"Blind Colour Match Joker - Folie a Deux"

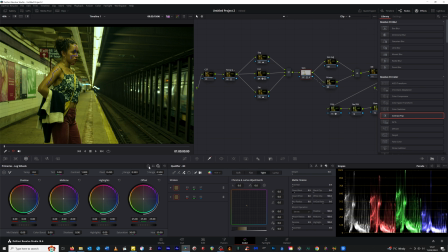[12:23]
Not in a log, we're not in the primaries. We're going to push some warmth back into this skin tone, just so it looks a little bit more like skin. But because there's bleed from the lighting on Joker,
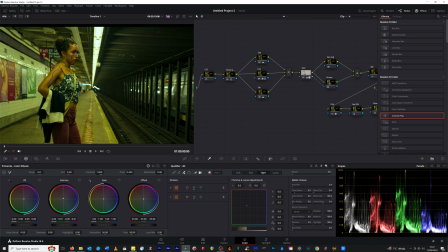[12:43]
I don't want to go too hard and make his skin look too natural, but that actually looks quite nice. So I'm going to come into the controls in Dehancer, and we're going to add some film compression just to soften things down a little bit.
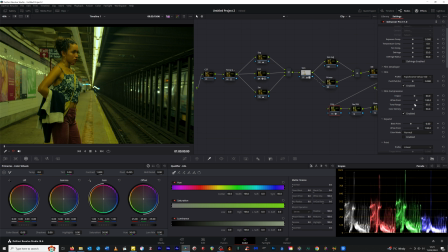[13:05]
And we can see it making a difference in those highlights. But I still want a little bit of punch in there. So maybe around there. Now with the print,
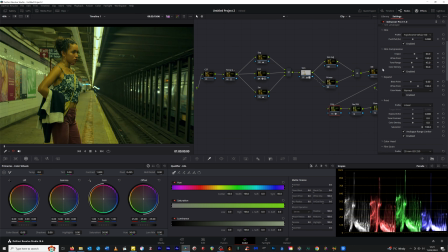[13:26]
I'm going to try the 2380. No, that is not going to work. So we're going to keep it linear. So in the tonal contrast here, I've put the range limiter in as well. So what that does, as you can see, is it takes some of that contrast out, but I want to put that contrast back in using the print tool.
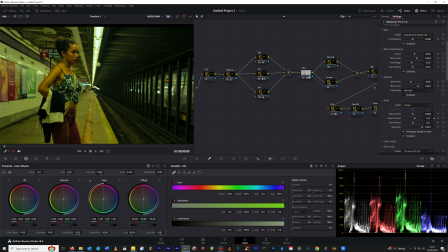[13:45]
We don't want to go too far, but we do. Let me just come out of here a little bit, zoom out a bit.
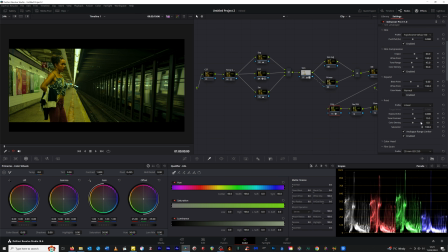[13:53]
Like I said, I'm using my display, my main mastering display here. So we've got that contrast in here. Probably back that down a little bit.
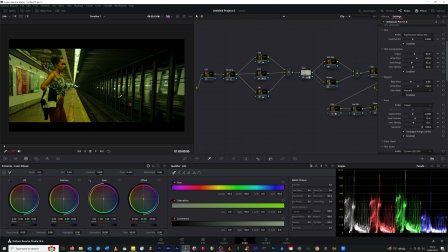[14:07]
And then use the color density, just a little bit of that. Now in the exposure, that contrast, obviously it's pushed our shadows down. So we do want to lift those shadows up a little bit. So we'll do that in the log controls. We don't want to crush the blacks.
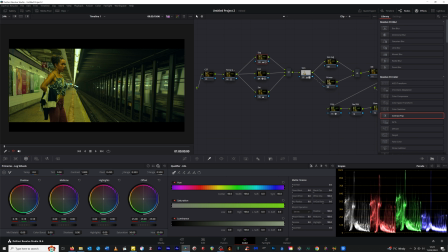[14:24]
Now we've pulled red out, quite a bit of red warmth out of the shot. So here, seeing that this, we're losing, we kind of crushed the red element of the shadows. I've not got a problem with that. The overall shadows here, they're just kissing zero.
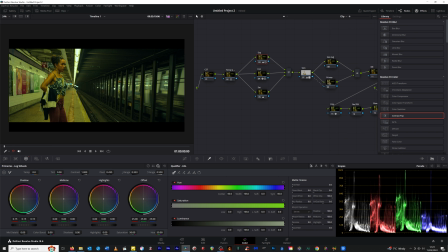[14:41]
Might lift it up a touch, ever so slightly. So back into the Dehancer controls. We're
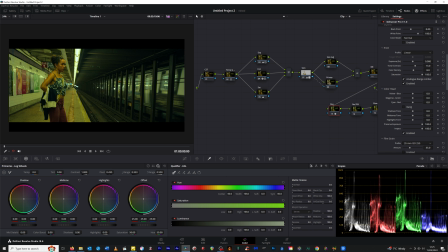[14:55]
I'm going to enable that and maybe push a little bit towards, actually maybe push a little bit towards blue. Because we've got yellow in here. We've got that yellow is naturally in here. And then
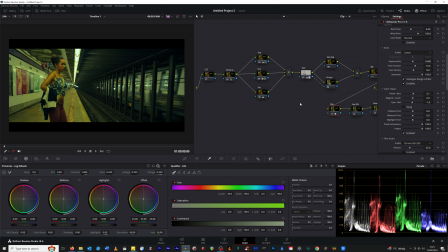[15:15]
some of the cyan in there too. Not a huge amount. The shadow tones, we want to cool those shadow tones down.
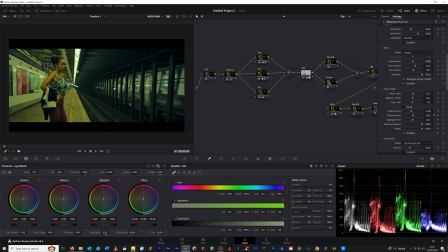[15:30]
The mid-tones, we want to warm them up a little bit. Not too much though. And the highlights, we want to warm them up.
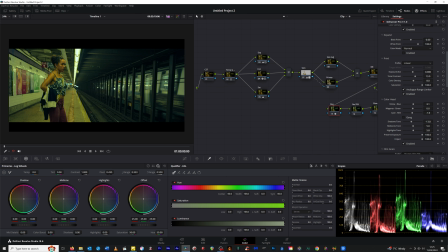[15:43]
Now, because we've put cyan in there, we've lost a little bit of contrast. So we're going to push the contrast a little bit. Do we want to add a halation in there?
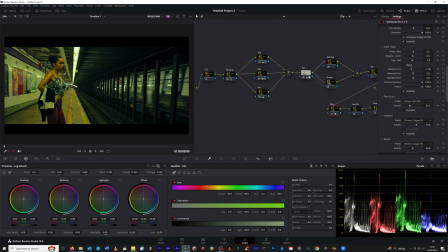[16:01]
Yeah, I think I do. Now, looking at this way, I think we're a little bit too saturated here. So I'm going to pull some saturation out.
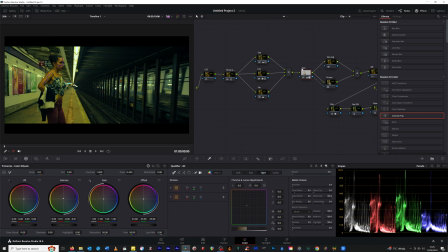[16:18]
I think in her skin tone, we've got a little bit too much saturation.